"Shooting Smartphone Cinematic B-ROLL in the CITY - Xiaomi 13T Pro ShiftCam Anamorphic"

Okay so here's my five tips for shooting an urban montage. tip number one is to make sure that each shot has a subject
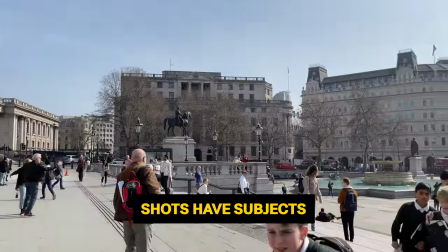181s
don't just film everything in one messy shot focus on something specific whether it's
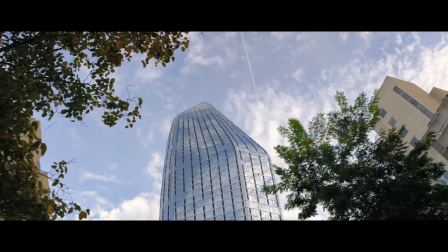187s
a person or an interesting building or a distinctive landmark maybe some food in
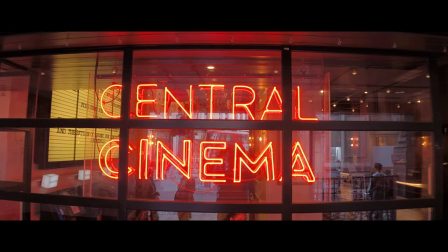192s
a restaurant window or a neon sign or a street entertainer use attractive and
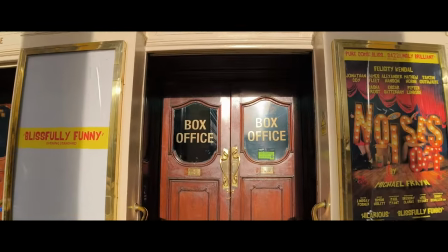198s
effective framing to make sure that the audience knows what they're to be looking at. The biggest trick that nobody tells you is that actually 80% of the work is done by what's in the frame. So it makes sense to go to areas in the city where there's lots of visually interesting stuff for you to look at.
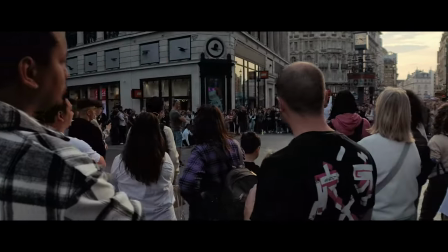219s
When you have lots of characterful and colourful subjects to film it just makes your job so much easier.
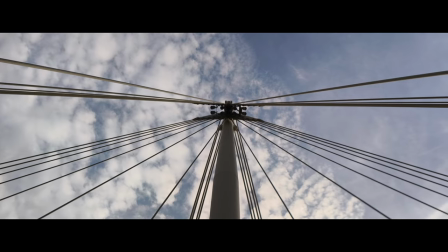225s
People, vehicles and dramatic architecture means that you have lots of variety
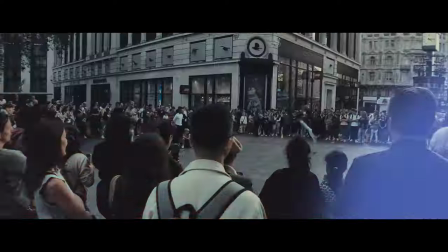231s
and subjects that are exciting to film and if they're exciting to film and usually they're exciting
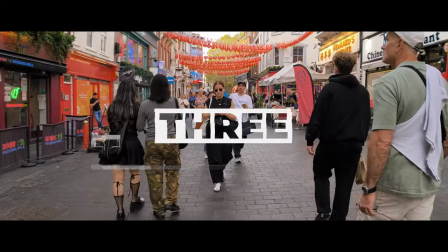237s
to watch for your audience so tip number three is to find interesting angles so don't just shoot everything at eye level which is what most
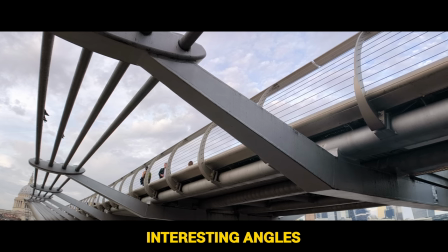248s
beginners do find an angle that makes your subject look even more interesting like this shot that I got looking down from a bridge as the boat goes underneath
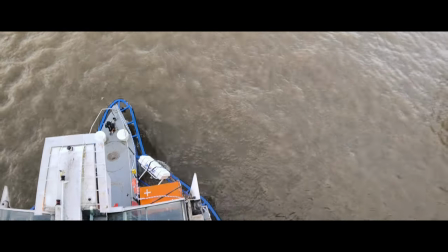258s
was when the boat suddenly appears into frame it's kind of fresh and
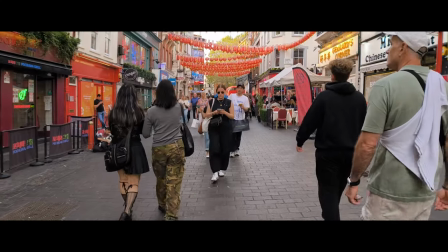262s
dramatic I was in Chinatown in London and where they have these Chinese lanterns hanging out and of course they're really striking visually and quite often a lot of tourists are using them as a backdrop for their videos but I
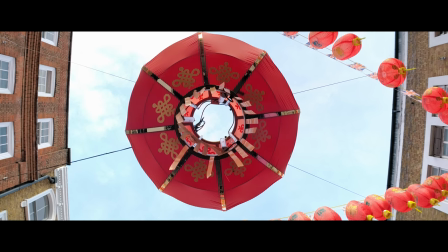276s
took a sort of more interesting angle so I went underneath and filmed directly up and that just gives you a more unique view It makes your
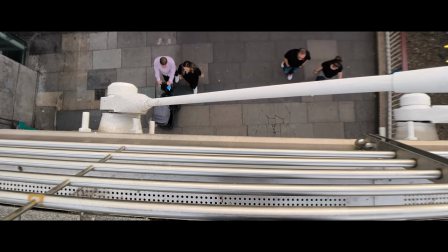285s
shot stand out from the ordinary and that actually leads me to my next tip Which is to find connections So after this Chinese lantern shot I found another lamp that was hanging above So again,
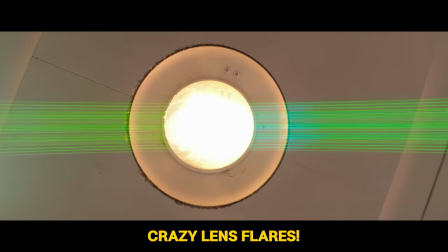302s
I went underneath and filmed upwards and actually rotated the camera a bit And then when I came to edit I was able to create a match cut So a match cut is when you go from one shot to another, but the subject of the first shot matches in position and shape the subject of the second shot. And this just helps to tie your montage together in a more visually coherent way.
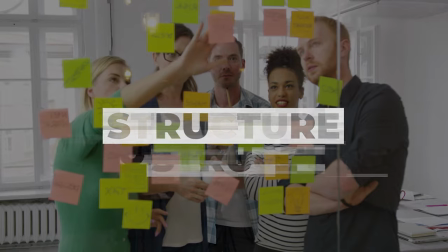326s
It just gives the audience a sense that there's a plan to this, there's a structure, and that will help them to feel more engaged.
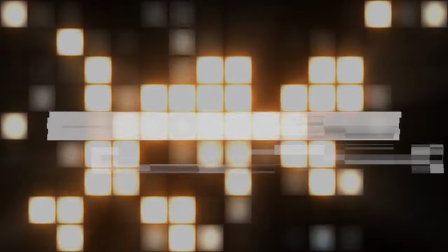333s
It feels less like it's just a bunch of random shots that don't have any connection to each other.